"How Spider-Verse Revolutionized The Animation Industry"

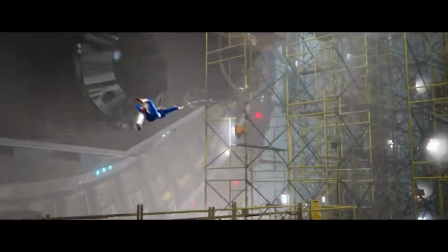If you clicked on this video, then you've seen the Spider-Verse movies and you know how they look.
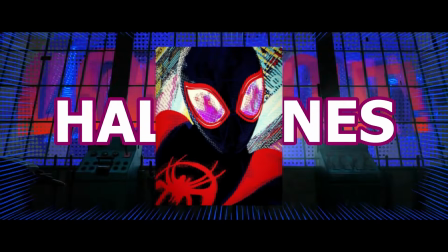That comic book-like art style, the hand-drawn outlines, the halftones, the hand-drawn smears, essentially the 2D and 3D mix.
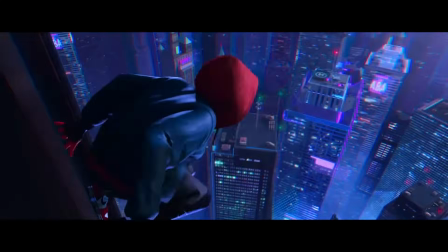Although it's not actually a mix, but we'll get into that. When Into the Spider-Verse came out, it didn't just look good, it felt unlike anything we've ever seen.
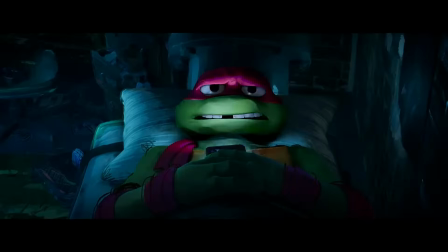And we know that ever since then, other movies and shows adapt pieces of this type of animation.
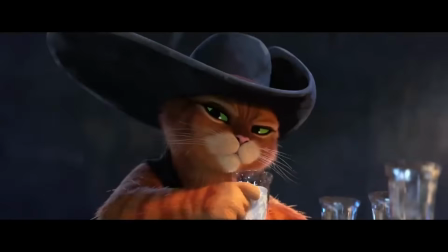Some pulled it off and some definitely didn't. But the question is, why weren't we seeing this art style before Spider-Verse?
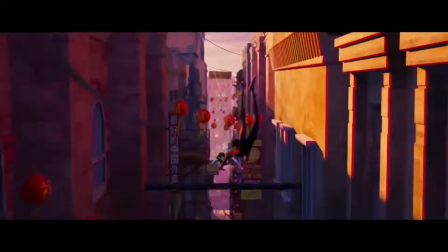And why did everyone start copying it after? I mean, surely it's not a new concept, right? So in this video, we're going to be talking about what makes Spider-Verse animation actually unique,
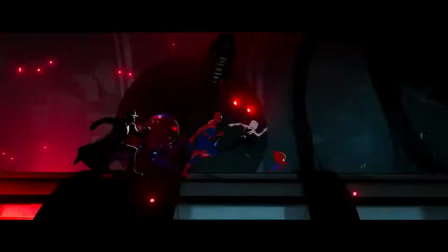what studios were doing before, and how Spider-Verse basically kickstarted a whole new wave of this animation trend.
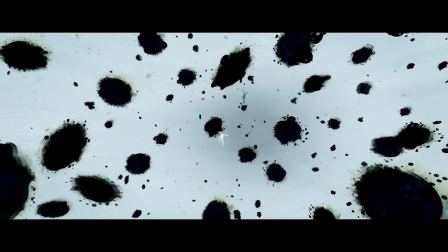So you have to talk about what exactly it is. And I won't lecture you, so here's a quick version. Spider-Verse isn't mixing 2D and 3D in the way people think.
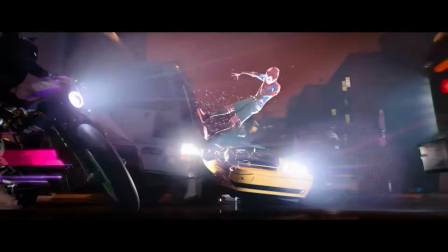It's actually fully 3D animation that's deliberately mimicking the rules, mistakes, and exaggerations of hand-drawn 2D animation.
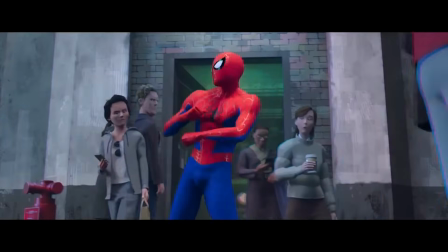And that's what makes it stand out. And in doing that, they broke the industry's golden rule, realism.
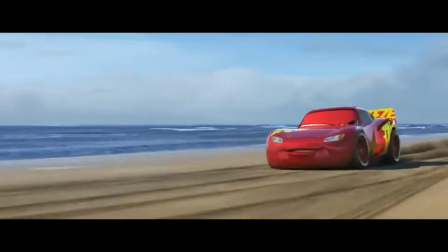So let's talk about this standard. For 2 decades, 3D animated movies had one look, and it was driven by one goal, realism.
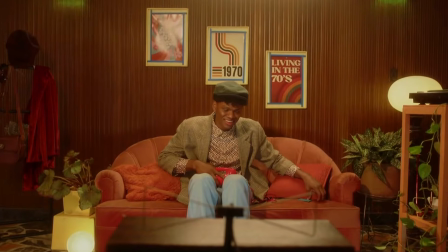This started because at the time, many older audiences dismissed 2D animation as just cartoons for kids,
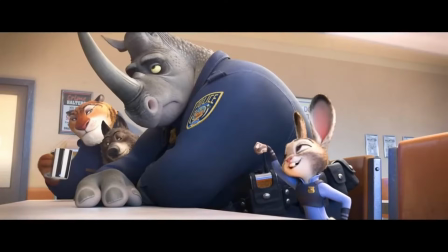and making animated movies that looked more like real life was the way to get everyone in theaters,
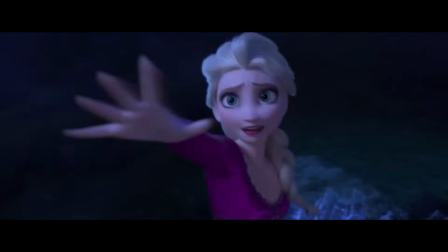and it worked. 3D only animated movies were making billions where traditional 2D couldn't, proving to the studios that general audiences had a clear favorite.
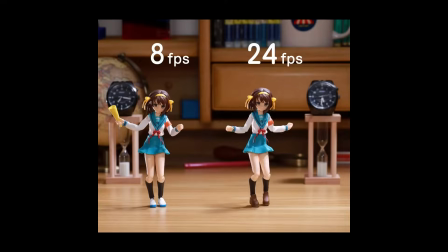This created the norm. 3D animated films are usually animated on ones, meaning they use 24 frames per second.
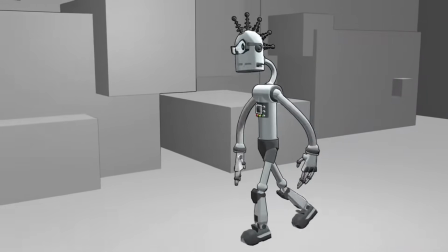The goal is to mimic the continuous motion of a live-action camera.
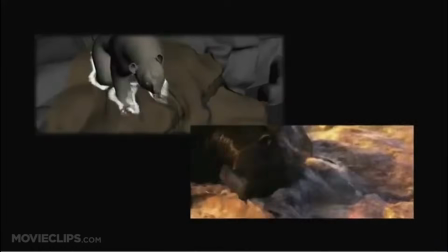The movies were filled with computer-made, hyper-realistic backgrounds and objects, lifelike hair, water, super realistic mouth movements.
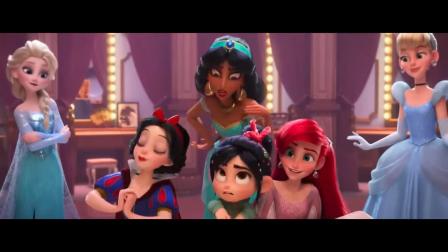Every studio wanted to look like Pixar and make Pixar money. But the result was that they all started looking the same, smooth, clean, and often visually bland.
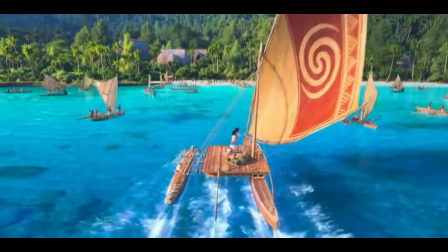And honestly, you can still see this struggle today. I mean, look at Moana 2. It looks technically flawless.
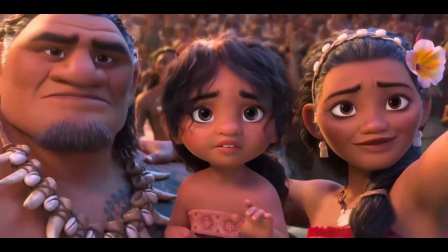The water, the hair, it's all hyper-realistic and extremely well animated, but it's also painfully bland.
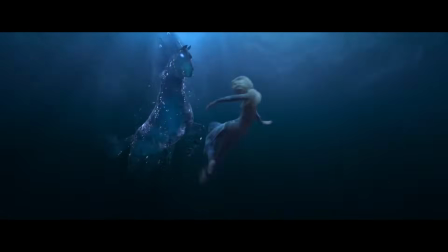And it's a perfect example of what happens when a studio prioritizes technical perfection over a unique style.
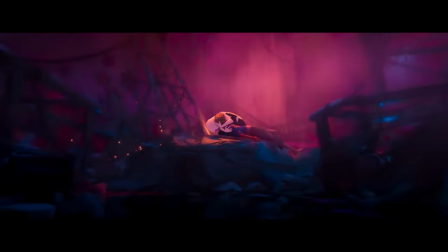And then there was the Spider-Verse effect. Now, Spider-Verse did a lot of things that are unique to Spider-Verse,
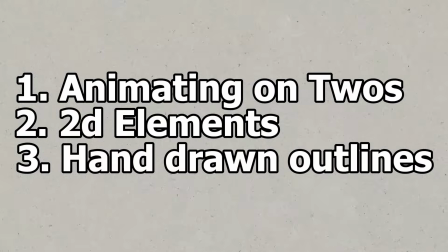but the entire style is built around using these 3 techniques that you see across almost every movie or show that looks like this.
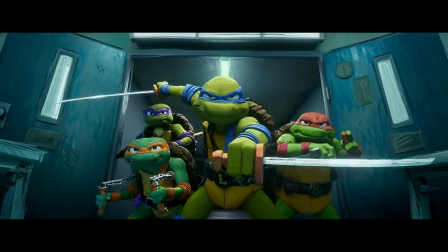The first technique is the choppiness. If you look at any of the new films, you instantly notice the choppiness.
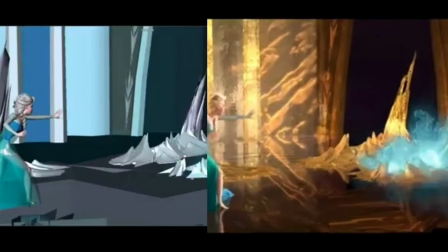That's from a change in frame rate. A normal 3D movie is running at 24 frames per second, that is animated on ones, giving you that realistic smoothness.
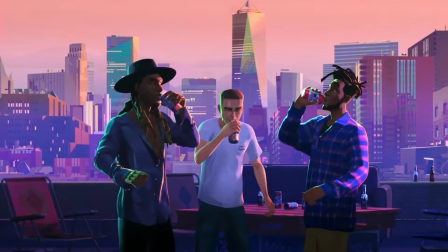However, these films use 12 frames per second, that is they animate on 2s, sometimes 3s, that is 8 frames per second.
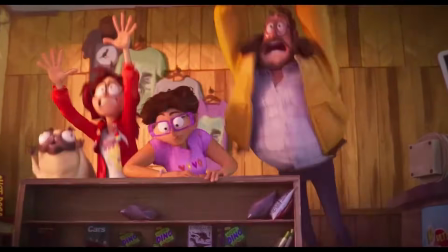It's an intentional choice to make the movement feel snappier, choppier, and more cartoonish, mimicking hand-drawn 2D animation.
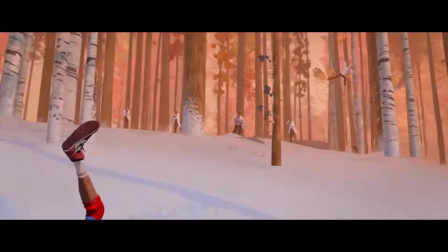The second thing they did was getting that hand-drawn effect, so they had to use 2D elements and apply them onto the 3D backgrounds.
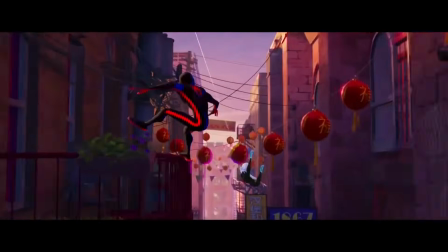That's the hybrid 2D 3D feel. They have artists hand draw all the lightning, the smoke, the dust, and the smear frames.
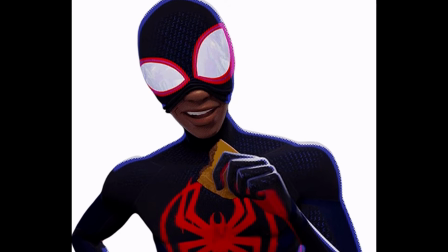Smear frames are those distorted sketches that emphasize motion instead of a computerized motion blur.
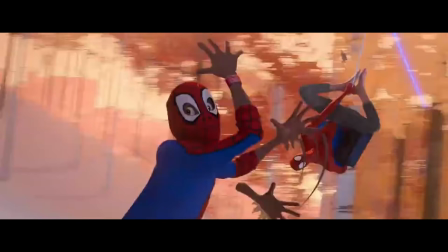This directly over the 3D backgrounds. It brings the sketchy feeling to the final film.
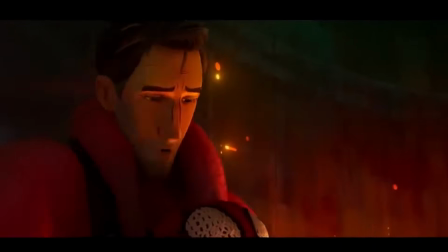And the third technique is applying thick and expressive outlines around the 3D characters, and sometimes using hand-drawn facial features to make it look illustrated.
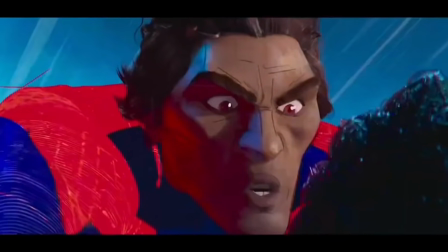The characters look like they were drawn by a comic book artist, rather than being realistic and without texture.
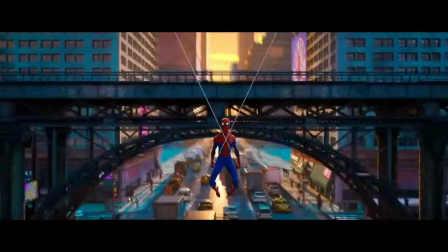The lines are there to emphasize motion and form, making the characters look like 3D illustrations.
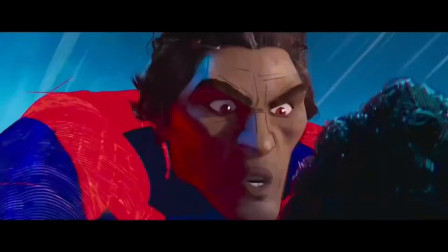So those 3, the choppy motion, the hand-drawn 2D elements, and the character outlines are the major consistent techniques used to achieve this style.
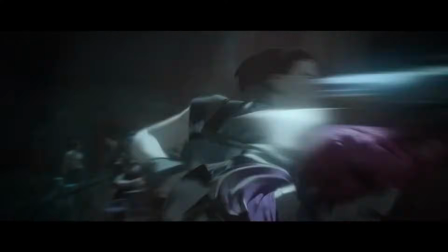But that doesn't mean that all of these projects use these 3, but more on that later. Here are the things that were unique to Spider-Verse.
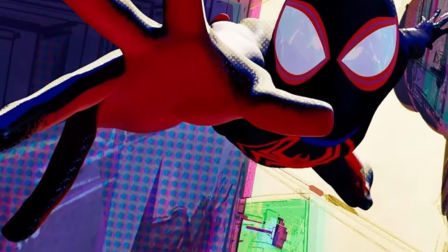The first detail is the print texture itself. If you look closely at the shadows or even the backgrounds, you can see tiny colored dots called halftones.
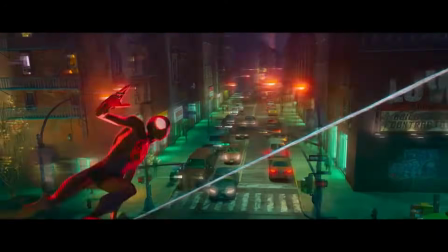And the other thing is that the movie isn't always fully animated.
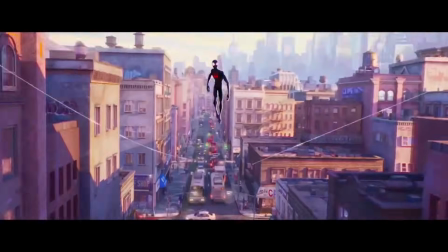In moments of drama or realization, the action will freeze for a bit and become a hand-drawn picture.
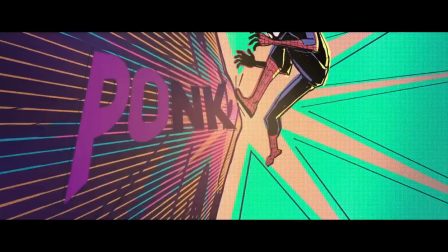They're illustrated pieces that look exactly like comic panels.
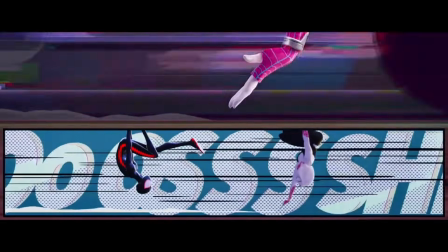And they take that further by using actual panel layouts. Sometimes the screen will literally split into framed boxes to show different things happening at once, like a comic.
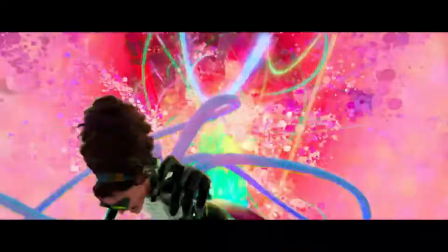Plus, they use on-screen words to represent sound and motion. So that brings us to the big question.
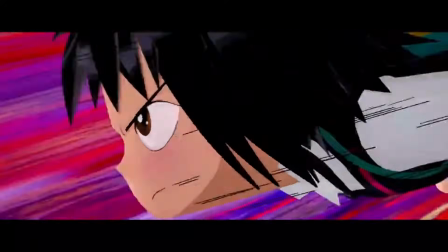If these techniques are just basic 2D principles, why did no one use them for 2 decades?
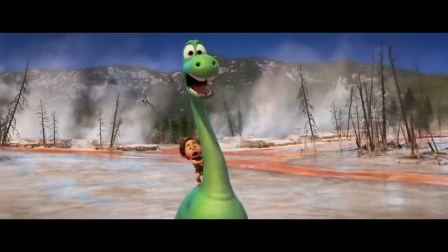Why wait for Spider-Verse to try it? The simple answer is that smoothness and realism was money.
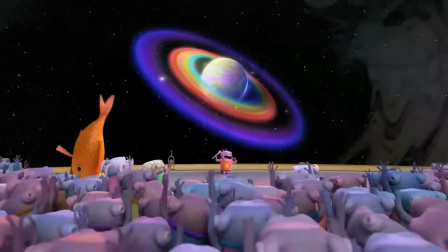The clean, realistic 3D style was printing billions across studios for 20 years,
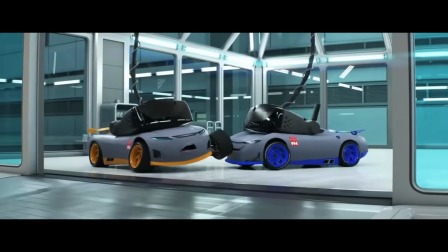creating absolutely no reason for any studio executive to take a risk risk on something so chaotic and stylized that they weren't even sure people wanted.
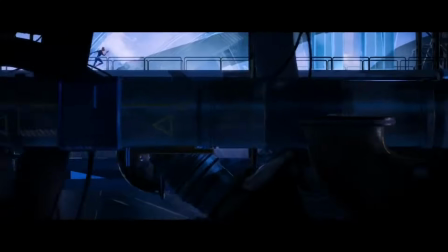Even the people behind Spider-Verse were nervous. No one wanted to mess with a formula that already guaranteed profits.
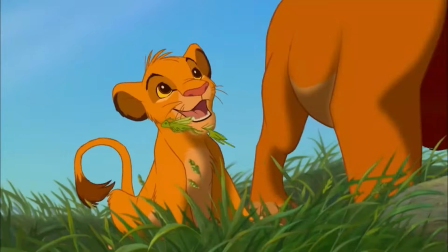Techniques like choppiness and strong outlines too closely resembled the medium that they were trying to escape.
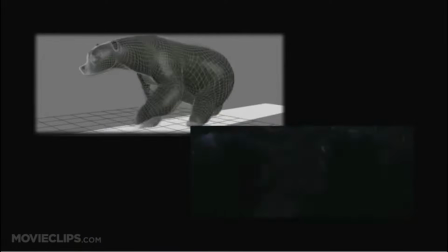Studios didn't want their big budget 3D movie to be mistaken for a cartoon or as low budget.
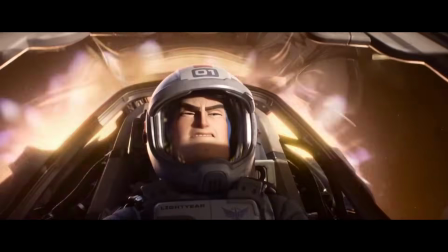Studios were charging premium prices for technical perfection and realism. From an executive perspective,
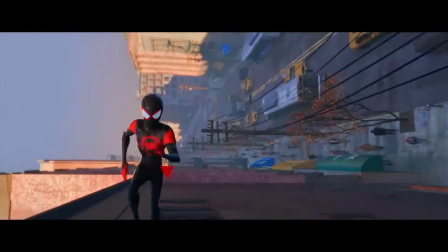using tricks like animating on 2s and 3s instead of frame by frame or hand-drawn smears instead of standard motion blur could be viewed as cheating.
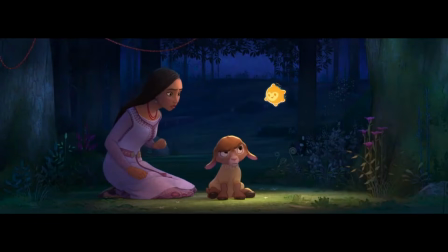It was a risk they simply weren't willing to take, especially when what they were doing was working just fine.
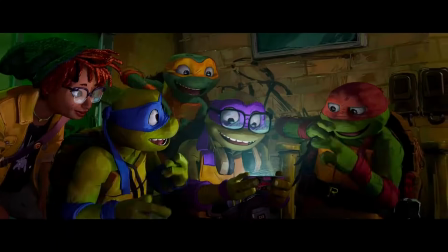So how did this risk finally happen? Like I said, it's not a new concept to try and combine 2D and 3D.
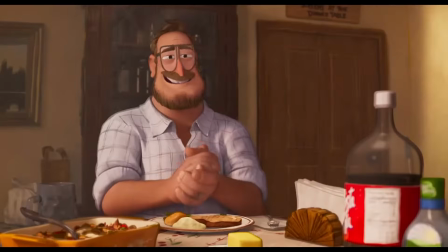While all those techniques, the choppy animation, the smears, and the aesthetic existed before,
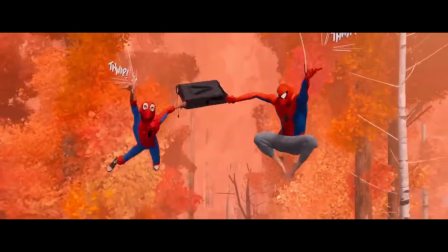they had never been combined and executed all at once in a single film, especially with a blockbuster IP.
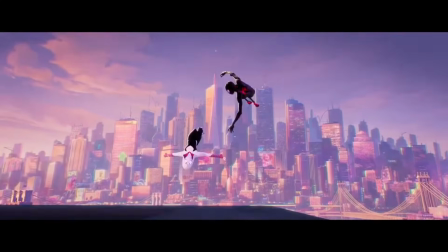This is why Spider-Verse feels like something new entirely. It wasn't one rule it broke, but several.
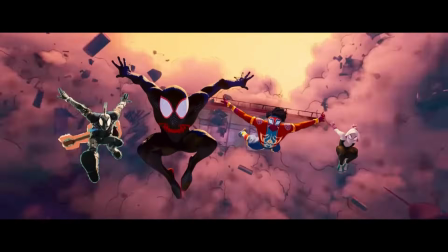The animators at Sony were given the creative freedom, stop chasing realism and do this, knowing that the combined effect would be more powerful than chasing realism.
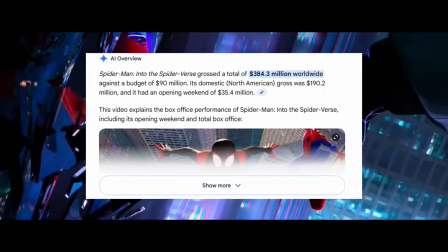And that risk paid off. While Into the Spider-Verse didn't make a staggering amount of money, its critical success was massive.
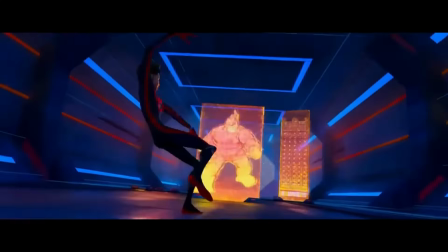More importantly, it showed Hollywood what was possible, and it became more obvious when Across the Spider-Verse made over twice its predecessor at the box office,
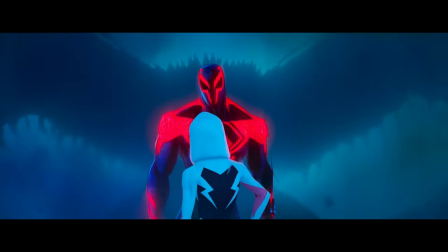proving without a doubt that people actually want to see this. And that success has led to an explosion of creativity.
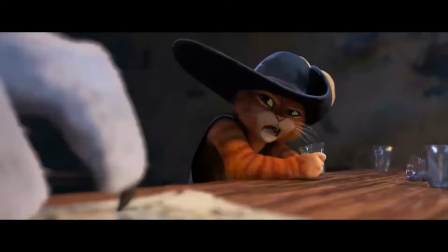Suddenly, every major studio realized that they could customize, they could do this as well, and they jumped right on the bandwagon. But they aren't just copying, they're taking that Spider-Verse essence, the choppy motion, the hybrid 2D and 3D, and making it their own.
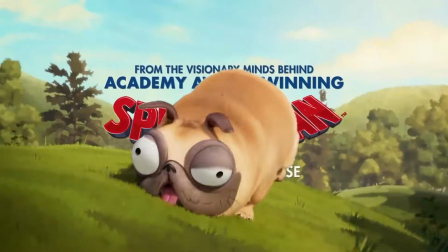The first big statement after Spider-Verse was The Michelle's vs. the Machines, produced and worked on by the same team as Spider-Verse.
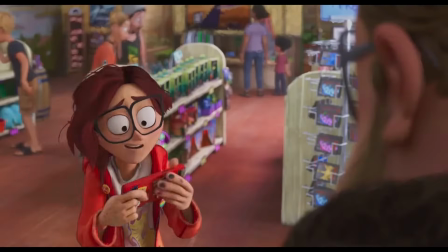They wanted the film to look like a beautiful hand-drawn illustration, not a comic book, which is essentially where they differed.
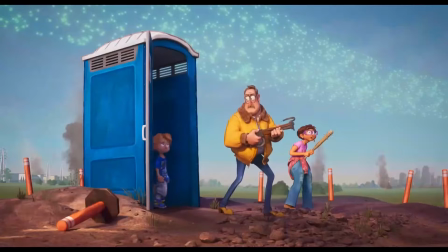They used the choppy frame rate and they mixed the 2D effects onto the 3D background.
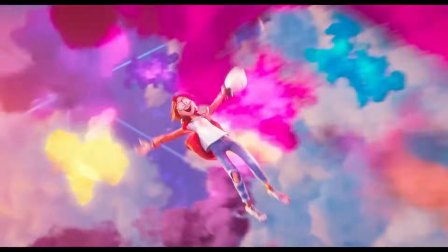The entire movie contrasts this warm, messy human world with the clean, hyper-realistic look of the robots.
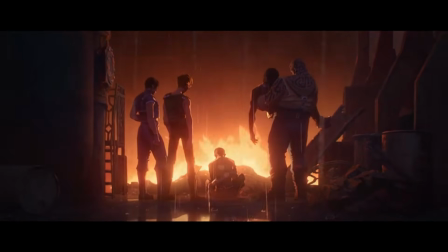Next, we have Arcane. The core idea it shares with Spider-Verse is that both blend 2D elements onto 3D.
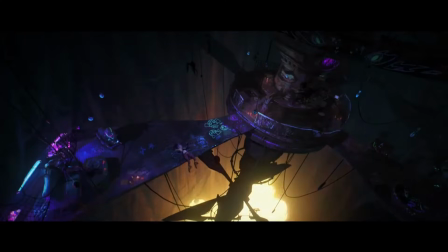They still use hand-drawn effects for things like smoke, fire, and explosions, just like in Spider-Verse, to make the action look raw.
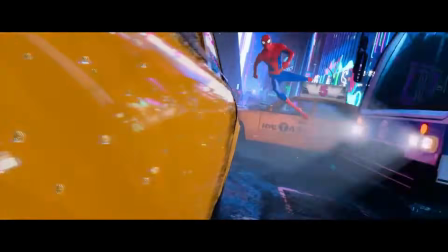But Arcane did not use the graphic comic book art style, and the animation is much more fluid.
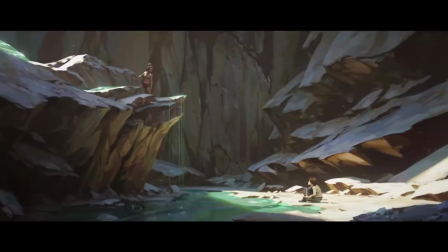It's animated on ones most of the time. The visual goal here was to make it look like a beautiful classical painting,
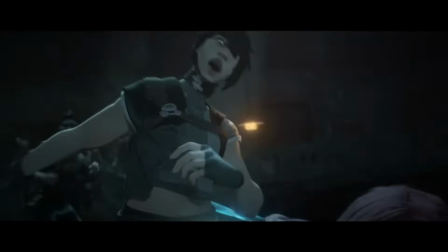so they covered their 3D models and backgrounds in hand-painted textures that look like concept art, which is why you can sort of see brush strokes on the faces of the characters.
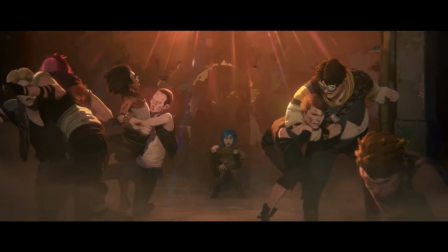And what makes it so unique is how they use the style to tell a story.
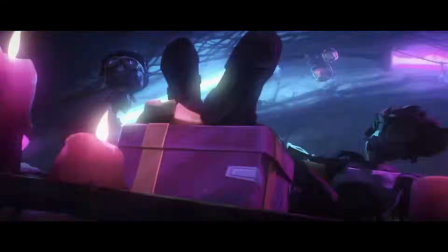When a character like Jinx starts losing her mind, they overlaid chaotic, messy lines right on her face and on the screen.
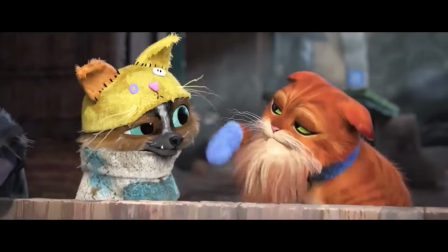So Arcane is not just a copy. DreamWorks followed up with Puss in Boots: The Last Wish.
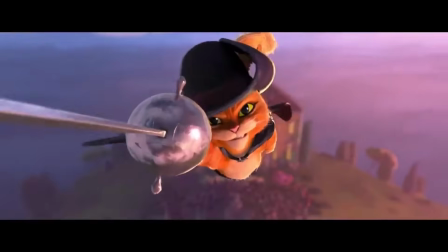The guiding vision here was simple. This is a fairy tale and it should look like a moving storybook illustration.
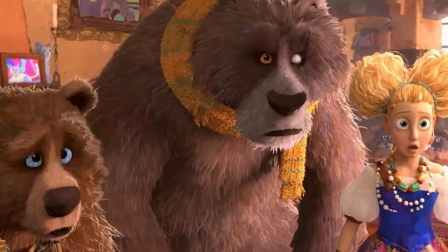They used the stylized techniques of Spider-Verse. The hair looks scribbled with pencil. The animation has a visual switch built into the frame rate.
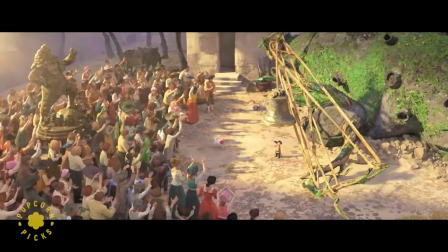For calm dialogue and normal movement, the animation is smooth, but the instant an action sequence starts,
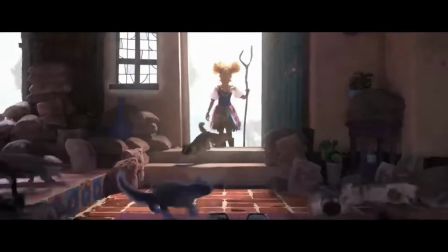the motion flips to choppy 2s and 3s with smear frames. It has the primary Spider-Verse techniques, but chooses when and how to use them.
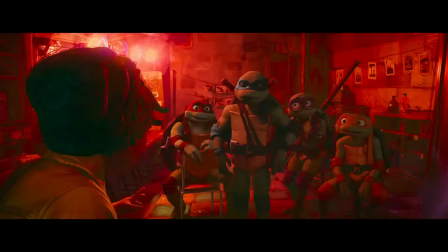And we also have TMNT Mutant Mayhem. This film dialed it up to 100 because the entire movie looks like an artist's first messy concept sketch.
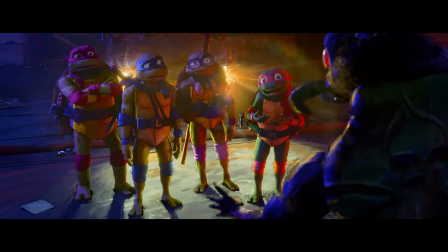They push the scribble line work everywhere, like everywhere. Everywhere was rendered with scribbled lines instead of smooth simulation.
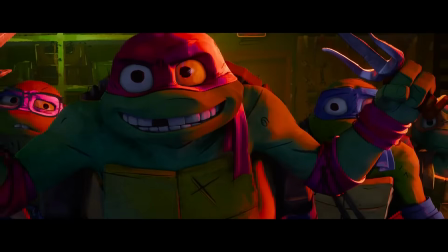The entire 3D world is messy and asymmetrical.